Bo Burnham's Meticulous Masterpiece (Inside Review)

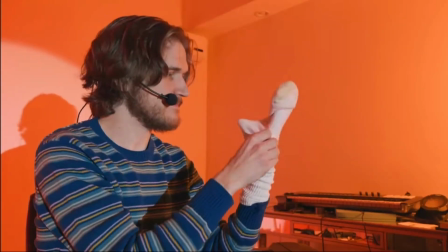How many times, bow huh how many times the song genuinely sounds like us straight out of the muppets so i'll give you that but learn how to use a
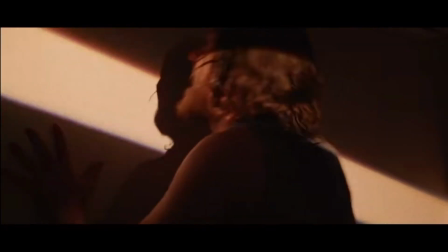freaking puppet bow problematic hits on cancel culture the way it could be interpreted is a he's literally asking people to hold him accountable or
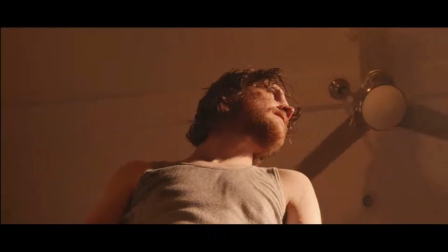b hitting on the irony of it and having the faux apologies that kind of circle around how people will apologize but not exactly mean it and
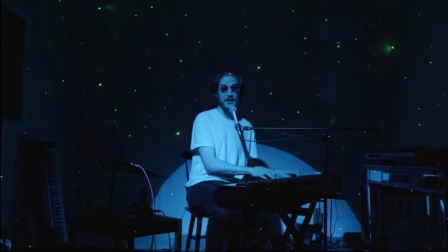not change their actions welcome to the internet takes us down the spider will be of all experience all while sounding fun and yet still menacing while bringing
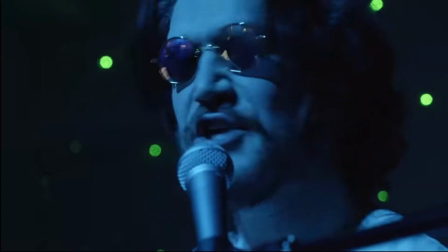up the issue of having any and all information right at our fingertips and yet it
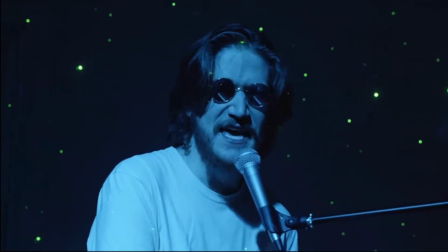desensitizes us to everything it's a great villain song i'll just say that
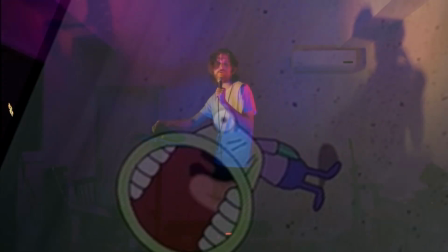has a different structure with having a fun
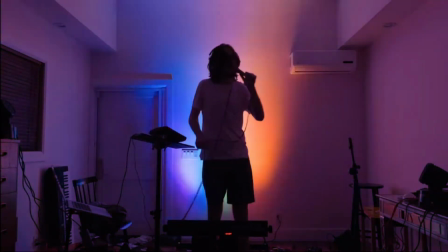funky beat that is genuinely fun to listen to all while the lyrics are talking about the opposite.
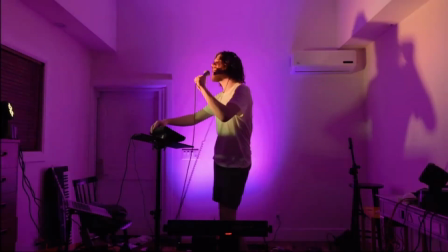It's a sad song conveyed in a happy way. It's literally an Owl City song.
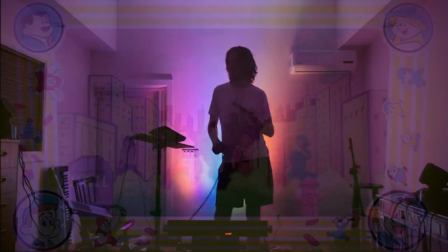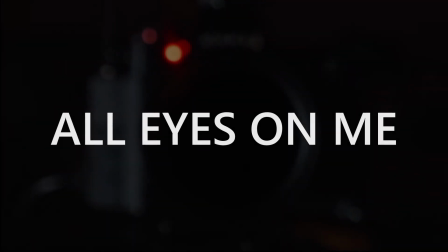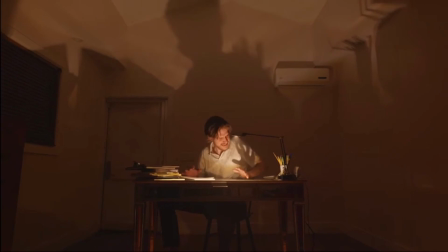Out of all the songs, the one with the most impact, the one that's the most vulnerable, and the one that is the pivotal moment of the entire special is All Eyes on Me.
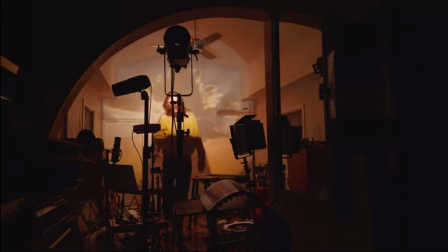Bo tries to give a one-year update, but after trying and trying, he realizes he can't, and he storms off.
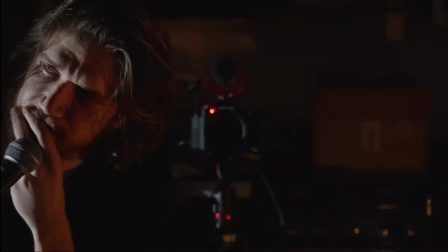Then we're immediately cut to in front of the mirror with the camera and Bo, like how we started. Bo finally accepts that he is not doing it. As soon as he does, he breaks down.
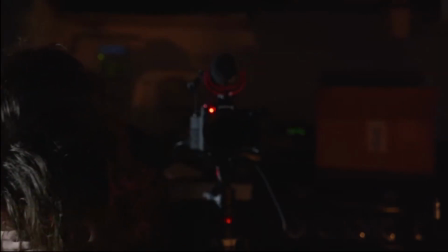And with a slow zoom into the camera, we're transported to this vulnerable and very personal song.
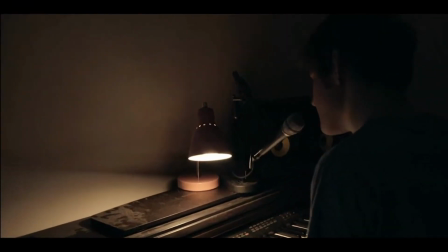Now, Bo tends to have a song either at the very end or the second to last song that
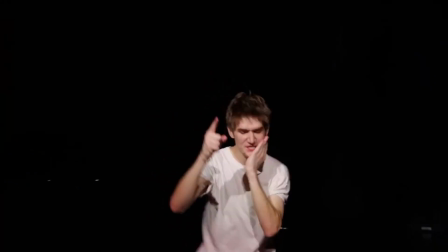is a shift away from the comedy to get real and have a peek inside his mind,
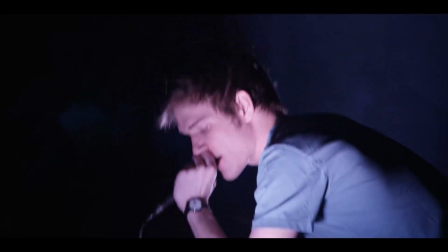but also into our own minds.
We think we know you. Can't handle this. Are you happy? and inside it is 100% all eyes on me.
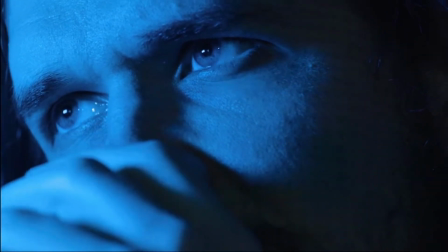The sound mixing, the visuals, the lyrics all play a part to convey this feeling of drowning, falling, being in a deep pit.
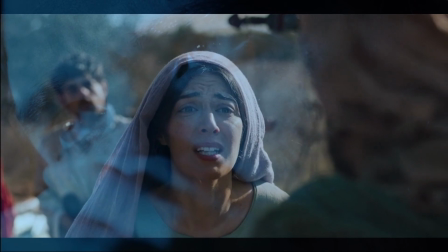It elicits an emotion whether it's empathetic or it draws something out of you. You can't help but feel something with this song.
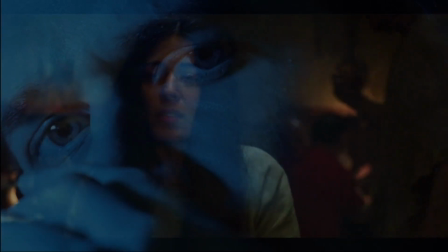My brother literally called this depression propaganda and although it is by far the best song in this entire special subjectively,
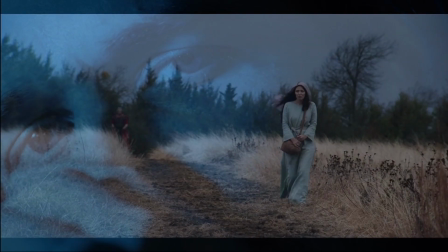there's only one way that I could describe it and it sounds hopeless. As much as we want to help and make a difference, there are just things that we cannot change.
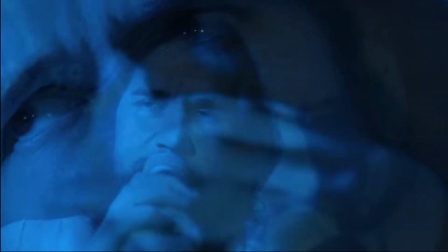Or they are too far gone. It is saying that basically, we're screwed. Enjoy the ride.
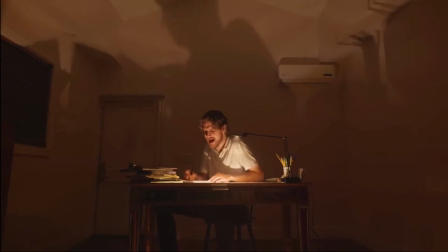However, I have a different take. This is where my faith and religion comes in, and my own personal interpretation. So if you don't want to hear that, you are more than welcome to skip to this time. I was re-watching the special for this analysis.
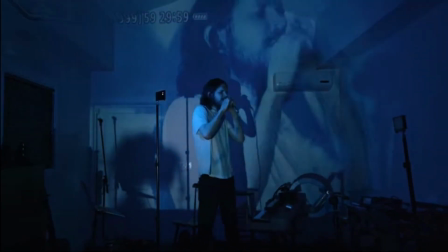Up until this point, this song really stuck with me. but I could not understand why it stuck and it made me feel different.
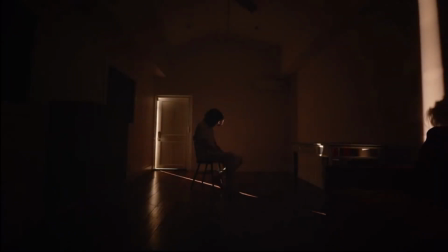Of course, it does have this really sad feeling and it follows a part where Bo is extremely vulnerable.
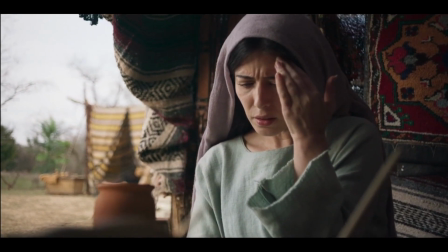And I have this kind of thing where I think I'm an empath and so if it makes you cry,
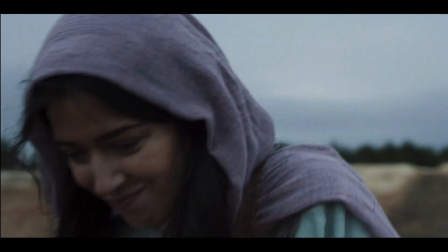it'll stick with me a little bit farther. Before I did this, I prayed because I wanted to be open for something new.
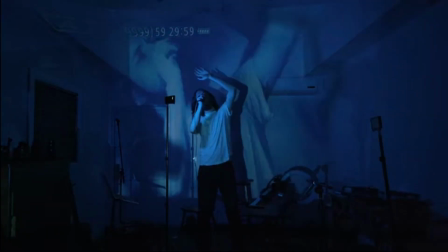The song played and I really felt something different.
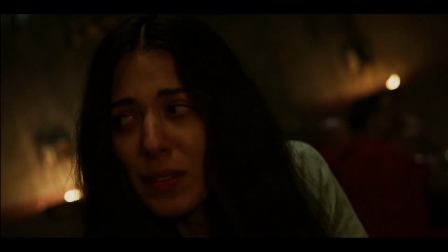Rather than having that hopeless feeling, The earth is on fire, feeling like I'm drowning.
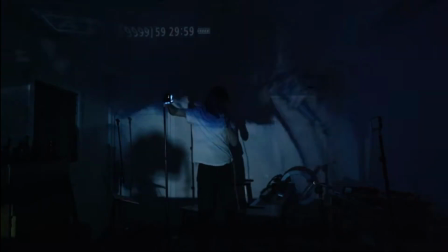I have this new feeling of how- how can I put this? The song itself is Bo basically portraying like a concert.
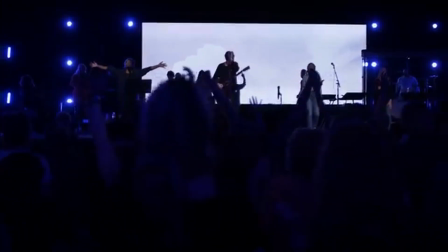And I have seen people compare it to like an evangelical worship session. He's basically telling people, look to me.
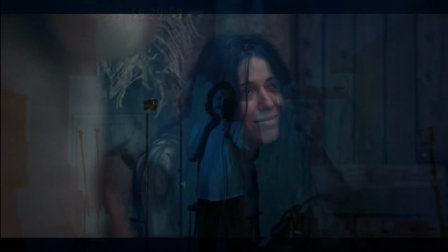I've been through it. I've been through what you're going through. But I felt that I shouldn't be looking at Bo.
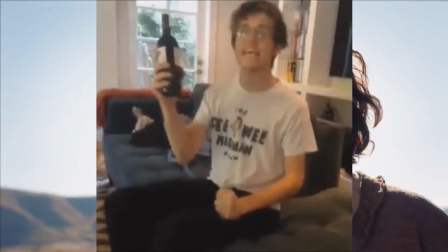Rather shift my gaze to Jesus.
Jesus, you Jesus!
And imagine that he was singing it, which sounds very weird. It literally says get your effing hands up. So it's definitely not a worship song whatsoever.
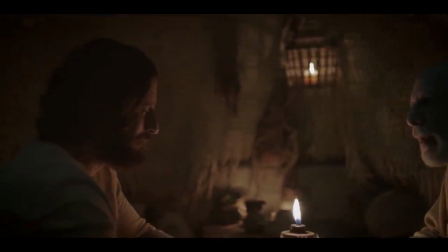And yet when I imagined that, even the bridge itself gave this tiny sense of hope.